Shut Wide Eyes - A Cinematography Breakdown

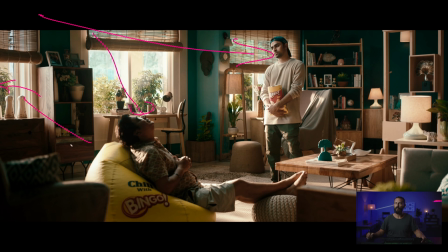(8:16)
We're hitting him with a separate light, which is coming from over here, right? This is hitting the back of him, making him look nice. He's also getting a little bit of spill from whatever is up here. It's getting a little bit of wraparound there. We got this little edge here, which is probably, again, Again, from this window over here, just hitting here and here, that creates depth.
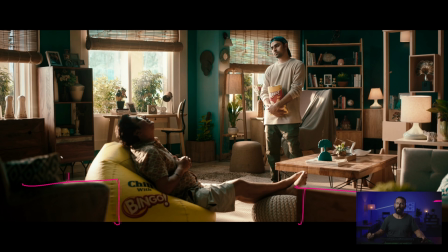(8:34)
We're shooting through things. Look at all the different angles that are here. We've got chair, chair, pillow, this thing, this little plant over here. Again, different angles inside of this wide shot. And then filling this dark paint here with these light-colored woods and then 15,000 practicals.
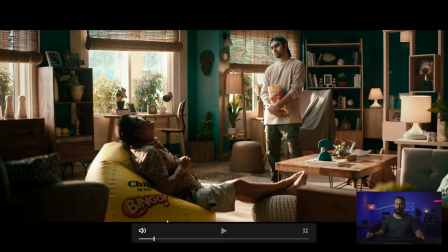(8:51)
Right? Very, very cheap power, wherever this is. Bingo chips. Don't spend money on the chips. Spend it on the pow-wow. So, come in here, same exact thing, watch the heat and how the fill changes on his face.
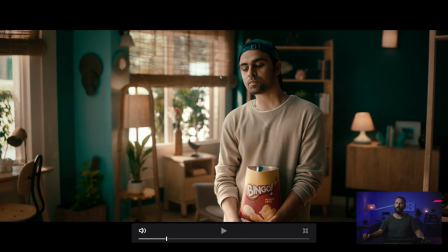(9:05)
Because as we go in, we can make everything prettier. See how much darker it gets on his face? This is really the only sort of suspect lighting choice here. Okay, we don't go shears, but we're going to roll these down so whatever's out there can be blocked by this tree, doesn't look too bad.
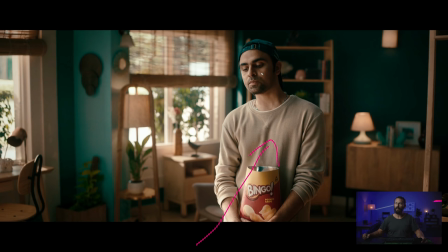(9:21)
We know the lighting setup, it just feels like it's a little bit up here for some reason, And I think it gets worse as we go closer. It feels like it's a little bit pushed up. So either they have something, see how they got the hot light slashing here, right? The soft hob effect slashing here, how this is hotter than up on his face.
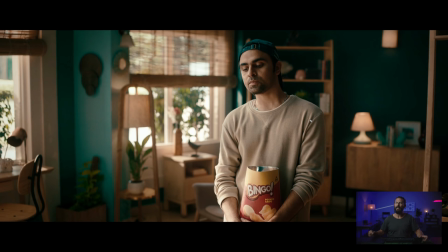(9:38)
So it feels like they may have like a bounce down here or something, or maybe it's an electric poly, but it's just, it feels a little bit uppity, like you can see on his nose, which is the only thing that I would say is strange about this whole ad, really. And then you decide as a cinematographer, well, how hot do we want it out there? Because that's really all you're balancing to. Everything else is controlled internally. We got a little tiny back edge on them here.
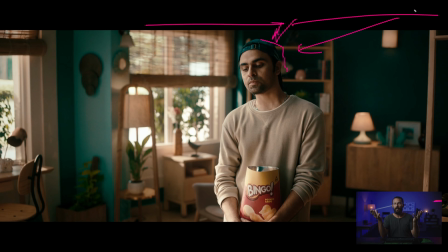(9:58)
Again, into the L of the room, it's just opposite. This, I mean, you really, you don't even have to look at the monitor here. You just know your levels. You know as soon as you set the positions of the people, this is the easiest eight-hour day you'll ever do. Especially when the art is this nice. You don't have to worry about white walls and boring stuff. It's just like, well, let's turn it on.
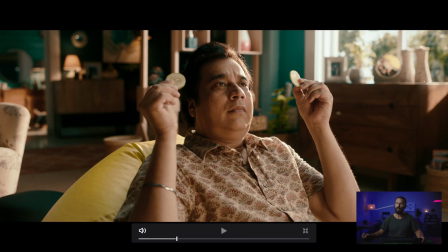(10:18)
Same thing here. How many eye lights do you count? Two. right from the window and then from whatever is coming up here again you're getting that weird it's like an uppy wrap here that's happening and
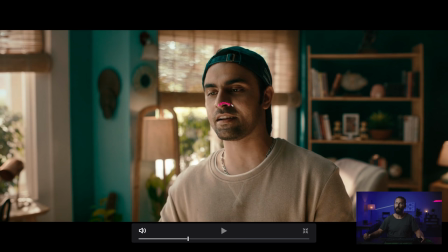(10:30)
next see that boom there it is right there you're getting this thing here and then this hot part of the cheek instead of coming down which it would feel like it should hit here and trickle down this way it's going it's hitting here and then trickling up but you do get an eye light maybe this just got this guy just has some seriously setback eyes or something,
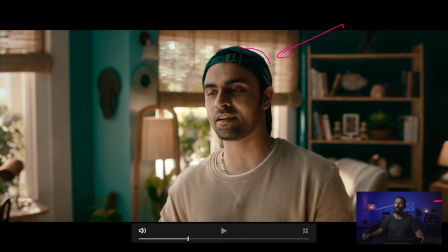(10:50)
and they didn't like it. But you feel this faint little tiny whisper of a back edge just to help separate them. And he's not stuffed back here in the dark part where the dark side of his head is against this dark part of the background, right?
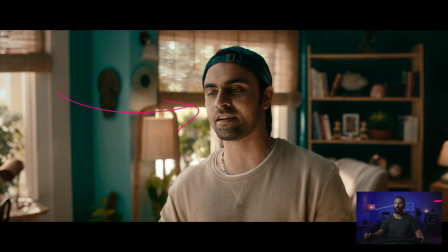(11:05)
Let's put him up against the window. So get this nice little outline of him and then wrap it around. And now you can see big, big, big highlights from down below.
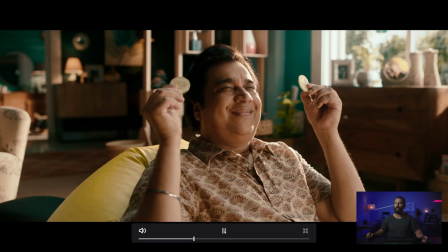(11:14)
And we haven't changed anything though, right?
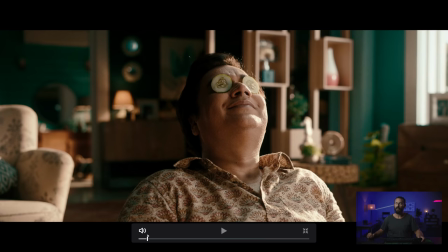(11:16)
Like, this shot, where is it, this shot and this shot, the same lighting, the same line,
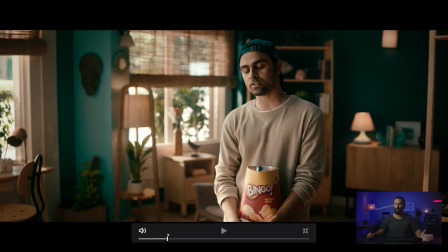(11:25)
this shot and this shot, you don't change anything except you soften it up and maybe you bring in the neg a little bit closer,
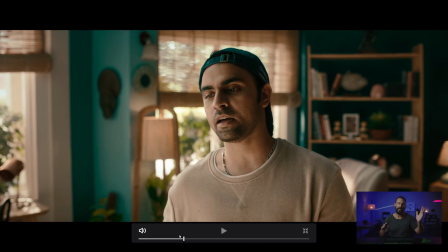(11:32)
right? And then this one we've already looked at, this one is just closer, again, neg, maybe a little bit of an up sandwich there, and back to here,
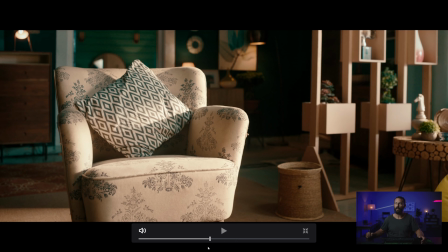(11:41)
same, chair, hot slash across, the soft fob special. And same we've already looked at.
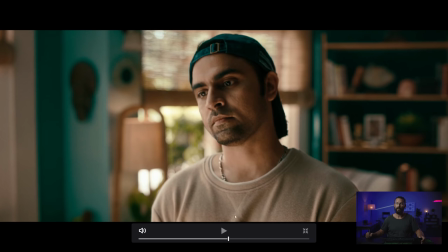(11:49)
Same we've already looked at. Not in focus. First AC fired. And cut.
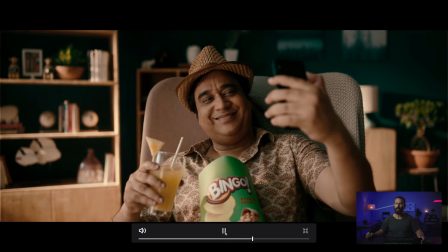(11:56)
This is a weird angle. What? We actually get 12 hours for this?
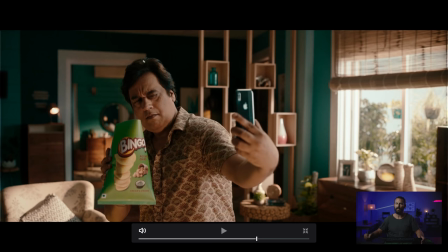(12:01)
Yep, same thing. Ooh, see that little slash in the background? I like this back here. That little tiny thing just in there. Just a little bit of heat across the back. And then having a little bit of heat on the chair too, but our man is not standing in the heat. Our man is not being lit by this window. You could take this down if you wanted to just by shining the light.
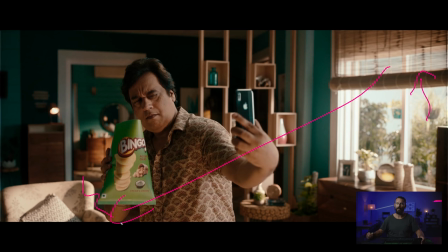(12:19)
If you move the lamp a little bit that way and you shine it back in more, that would take down whatever that heat is out there, especially here on this thing.